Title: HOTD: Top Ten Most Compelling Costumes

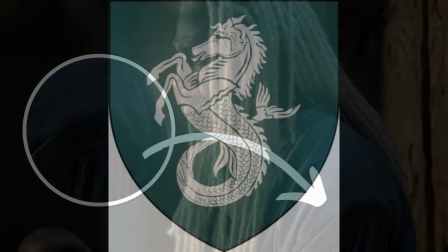16:20 While House Velaryon's heraldry features a silver seahorse on a sea green ground, the show leans more heavily into the maritime blue.
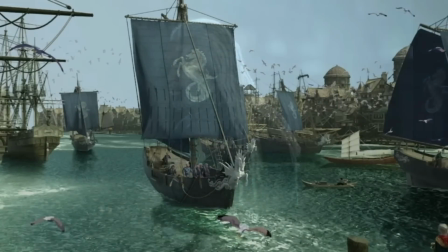16:29 Corlys's gambeson, like Adam Velaryon's, is quilted with detachable sleeves.
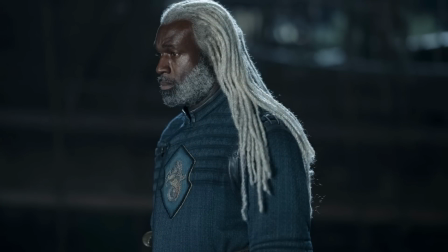16:35 Arya Stark, among others, had a similar style where the sleeves and doublet are bound with leather and laced together through metal grommets. The quilting detail on the body and sleeves of the doublet reminds me of the quilting on Sweet Robin Arryn from Game of Thrones.
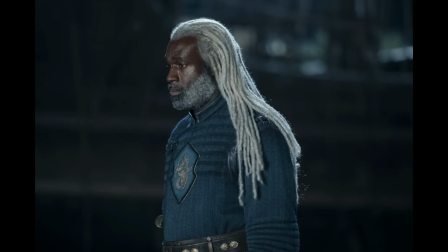16:51 The crest of his house, a silver seahorse, is featured prominently on the front of his gambeson. His sleeveless overgown has a wide band of dark blue Persian lamb similar to Simon Strong's overgown,
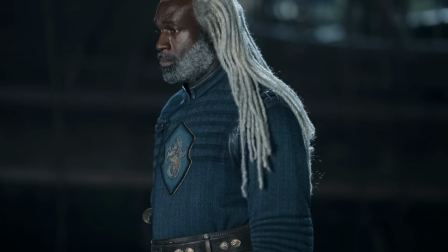17:04 and his belt is decorated with silver shell mounts. Corlys' wig, like all of the wigs this season, is much improved.
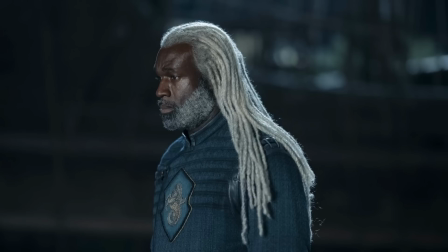17:12 Now, before we get to the episode's number 1 most compelling costume, here's one honorable mention.
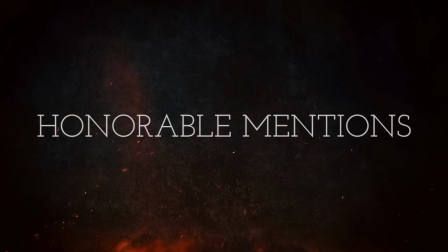17:19 House Frey guards. Now, you might recall that in Game of Thrones, the armor worn by House Frey was quite odd,
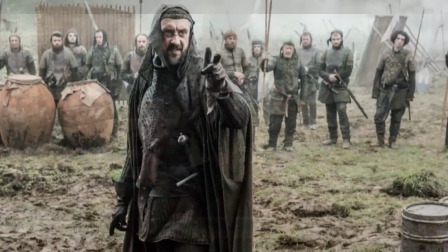17:26 featuring soft leather coifs that had a Monty Python aesthetic.
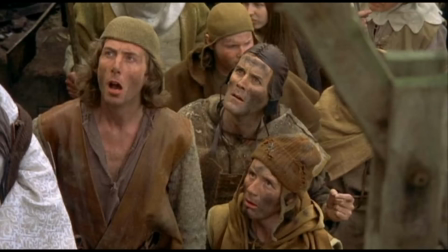17:31 This design choice perhaps conveyed that Walder Frey's sons, Black Walder and Lothar Frey, were a couple of morons.
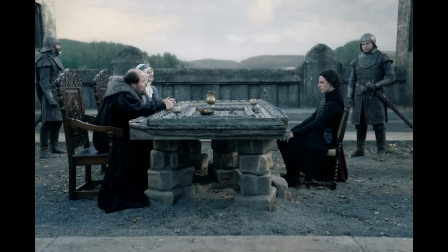17:38 Now, in contrast, in the latest episode of House of the Dragon, the House Frey guards are dressed in a much more sensible and practical manner.
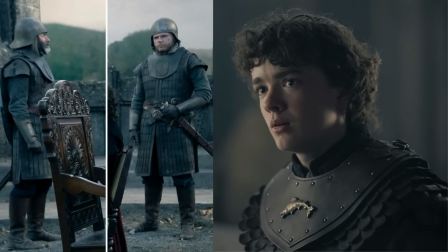17:46 They wear a coat of plates, hardened leather gorgets similar to those worn by the Tullys, and metal open-face Sallet-style helms. It's a definite glow-up.
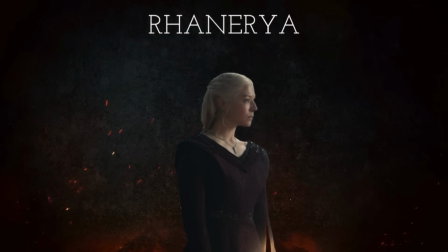17:57 And now the most compelling costume in the episode. Number 1, Rhaenyra Burgundy Gown.
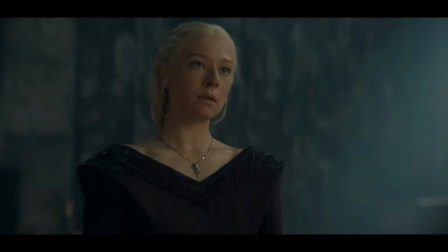18:04 During the later seasons of Game of Thrones, I frequently complained that Daenerys never wore red until the very end. The design team argued that dressing her in red too early would limit their options, and they were avoiding the color due to the wartime setting.
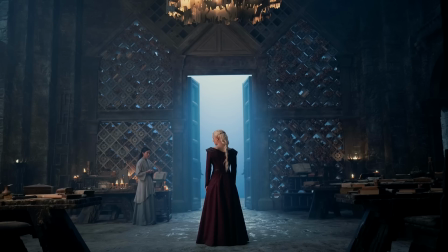18:19 No more complaints here, though, because Rhaenyra is dressed in various shades of red this season.
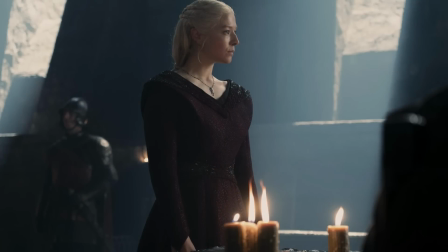18:24 While discussing Daenerys, it's worth noting a key difference between her costumes and Rhaenyra's. Costume designer Michelle Clapton emphasized that Dany always wore pants under her gowns so she could quickly hop on her dragon and make a swift getaway.
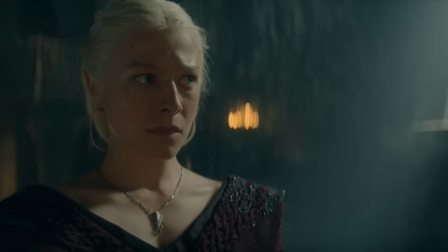18:39 Rhaenyra, on the other hand, is currently grounded during the outbreak of war, so it's fitting that she is dressed in finery suitable for a queen. While this dress looks lovely in some still images, it doesn't quite capture the full impact as seen in the show.
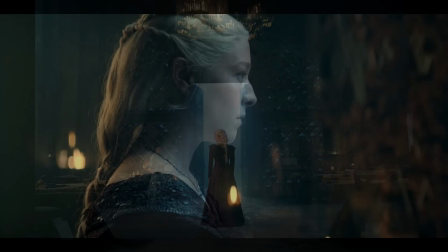18:55 I love how this gown is slightly off the shoulder, making her look more vulnerable and less warrior-like.
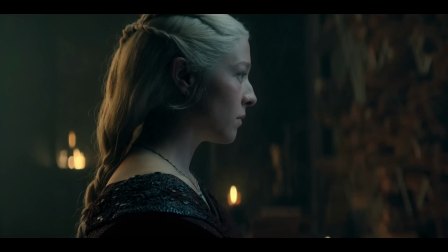19:02 The beading on her shoulders embellishes the arrowhead smocking detail,
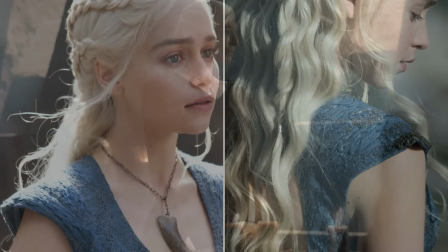19:06 similar to the embellishments on Daenerys' blue conqueror's dress, and it really captures the light from the fires in the hearth and the beeswax candles.
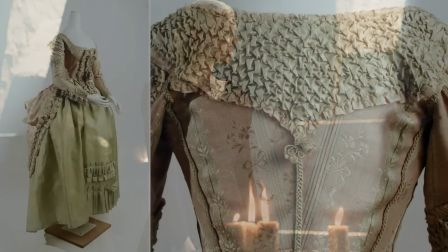19:16 For historical context, here's an example of this type of smocking as seen on a French robe à la Circassienne dating between
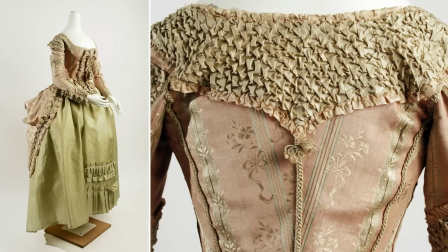19:24 1778 and 80 from the collection at the Met.
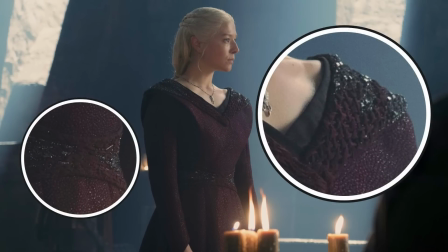19:28 And then as she moves around Dragonstone, the slits in her gown reveal pleated underskirts in a contrasting charcoal gray or black.
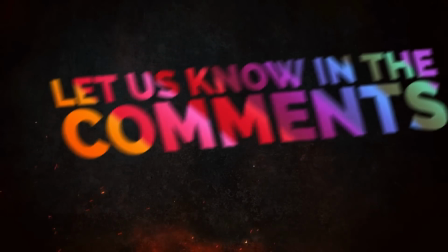19:36 Let me know in the comments what you thought of the costumes in episode 5 or the season so far.
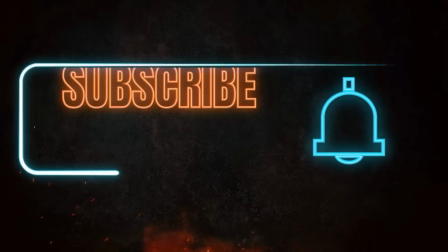19:42 And if you enjoy this kind of content, consider subscribing to my channel,
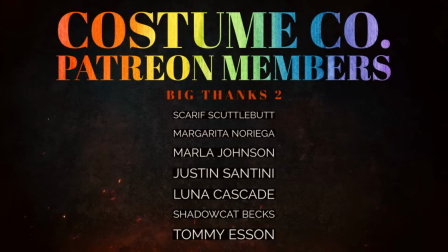19:46 or if you would like to support the channel on a regular basis, I've set up a Patreon with tiers that offer perks.
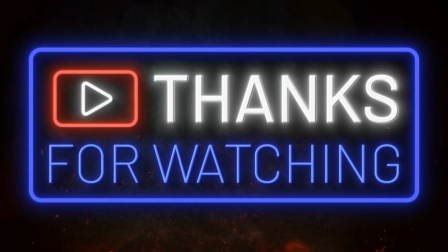19:52 You can find a link to that in my description. And I'll have more House of the Dragon content coming your way over the next few weeks.
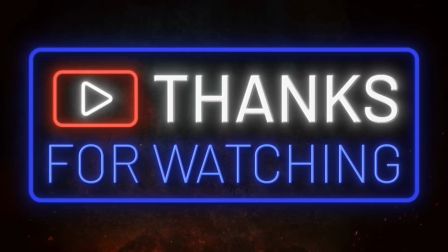20:00 Thank you for spending time with me. I'll see you in the next video.